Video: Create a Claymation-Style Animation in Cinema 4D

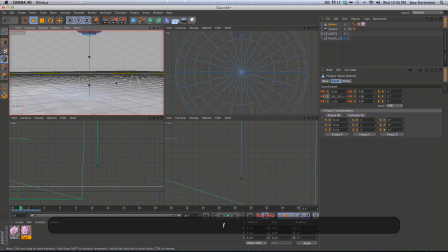All right, so what we've got so far is this kind of animation, okay? Great. Now, what you could do at this point is go into point level animation mode and start making this feel like someone hand did this.
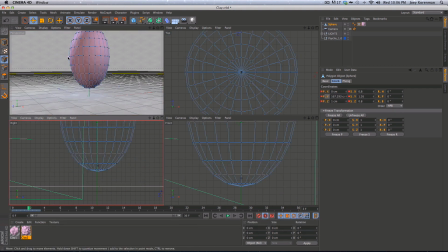And we could even go in and tweak and just kind of mush around some things here so it feels a little less perfect, okay? So what I'm going to do is I'm going to switch my layout to animation so it's a little easier to work with.
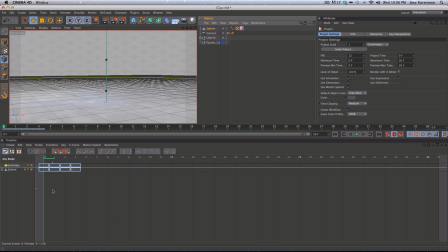And I'm going to take my sphere, drag it onto my timeline. And you can see I've got some position and scale keyframes on there. So with sphere selected, what I want to do is say, create and add a special track, PLA.
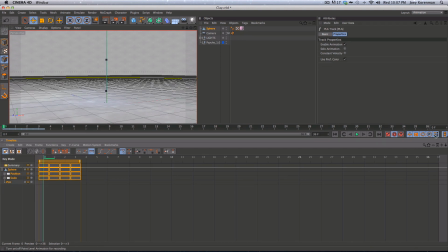Okay. And then with PLA on, auto keyframing on, I can go to a frame like this, hit M and then C for brush, and I can mush some of these points around a little bit, all right? Kind of mess it up a little. And you can see it added a keyframe for point level, all right?
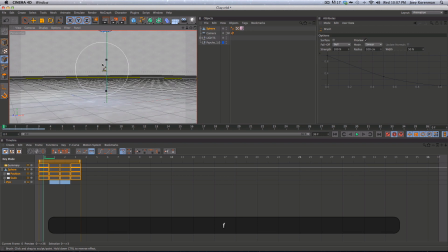And so I could do the same on this frame, and then on this frame, I want it out of frame. All right, now when it lands here, I want it to kind of, what's going to happen is it's going to land and split into two balls, okay?
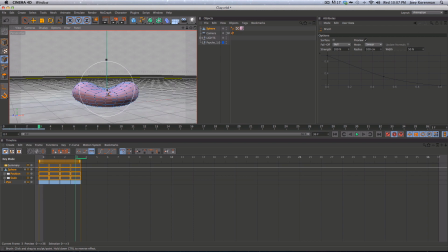So the center is going to kind of drop down like this, and these ends are going to split out like this, okay? So it's going to start like this, okay? And then it's just going to keep spreading out fairly quickly.
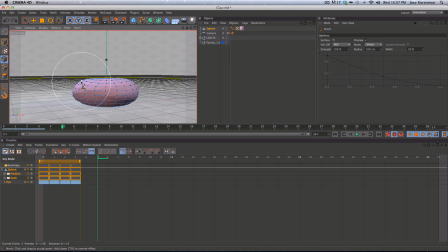And I think I want to try and make it feel like it splats and splits, and it almost snaps back. Like it, it's kind of hangs for a second, like it's going to return to its normal shape, and then it pops into two different balls. All right.
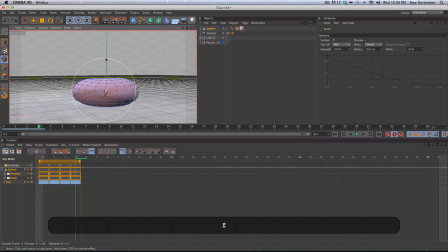So it's going to basically very quickly splat. So on the next frame here, this part's going to be a little lower. These parts are going to be a little bit more stretched out. And you can see I'm really not trying very hard to make this perfect.
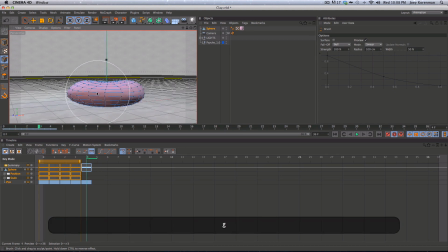And I'm going to kind of scrub back and forth, you know, a few frames at a time. And just try and get this to feel good. All right.
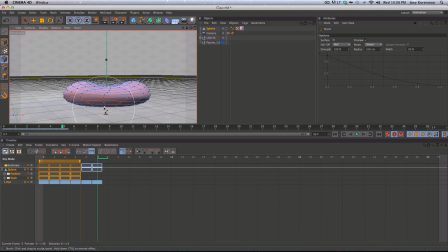All right. So that feels good. And we'll go to the next frame. And I should probably have the bottom of this start to come up too. And one thing I do want to be careful of, because what I'm noticing is that the bottom of this,
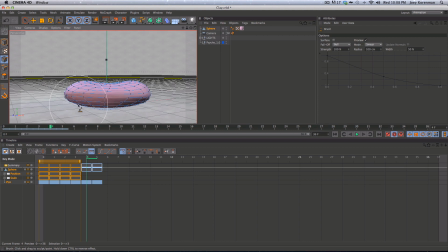it may not be intersecting the floor anymore once I move these. So I just need to make sure that it's always intersecting the floor. Okay. All right. So if I do a quick little preview of this.
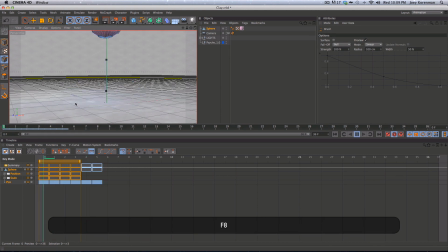All right. It's feeling pretty good. Splat. Splat. All right. Now, feels like it probably needs to come out a little bit further there.
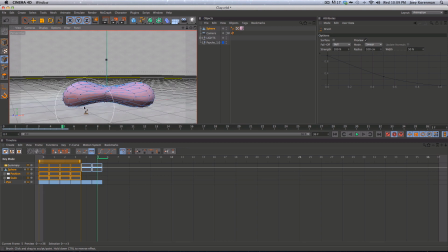And you want to start elongating these too, because, you know, the mass of this clay is sort of splitting here. Okay. So now, here's a good example of why cinema is actually a lot easier than claymation.
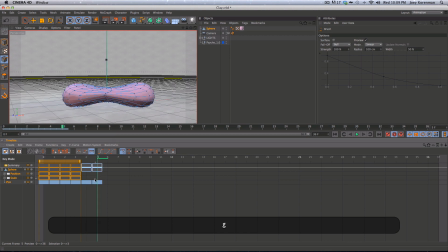From this frame to this frame feels like a little bit of a big move. All I have to do is take this PLA and move it one frame, and I will now get 2 frames. It will interpolate that for me. And as long as you don't do that very often, you can get away with it.
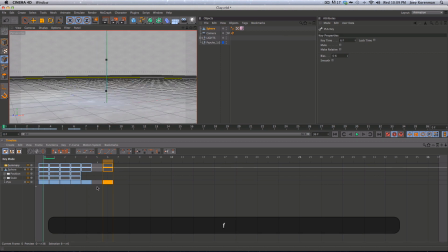And you know, in stop motion, you would have to you would actually have to go back and try and make this frame and put it in the middle of it, and it's a pain. You really don't want to have to do that. So once I played it back, it actually felt pretty good.
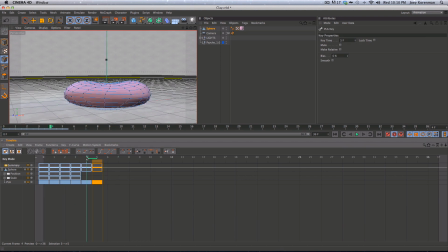So let's see here. All right. So I think I may actually want to get rid of that frame. There we go. Yeah. It needs to feel fast. Okay, so it splits.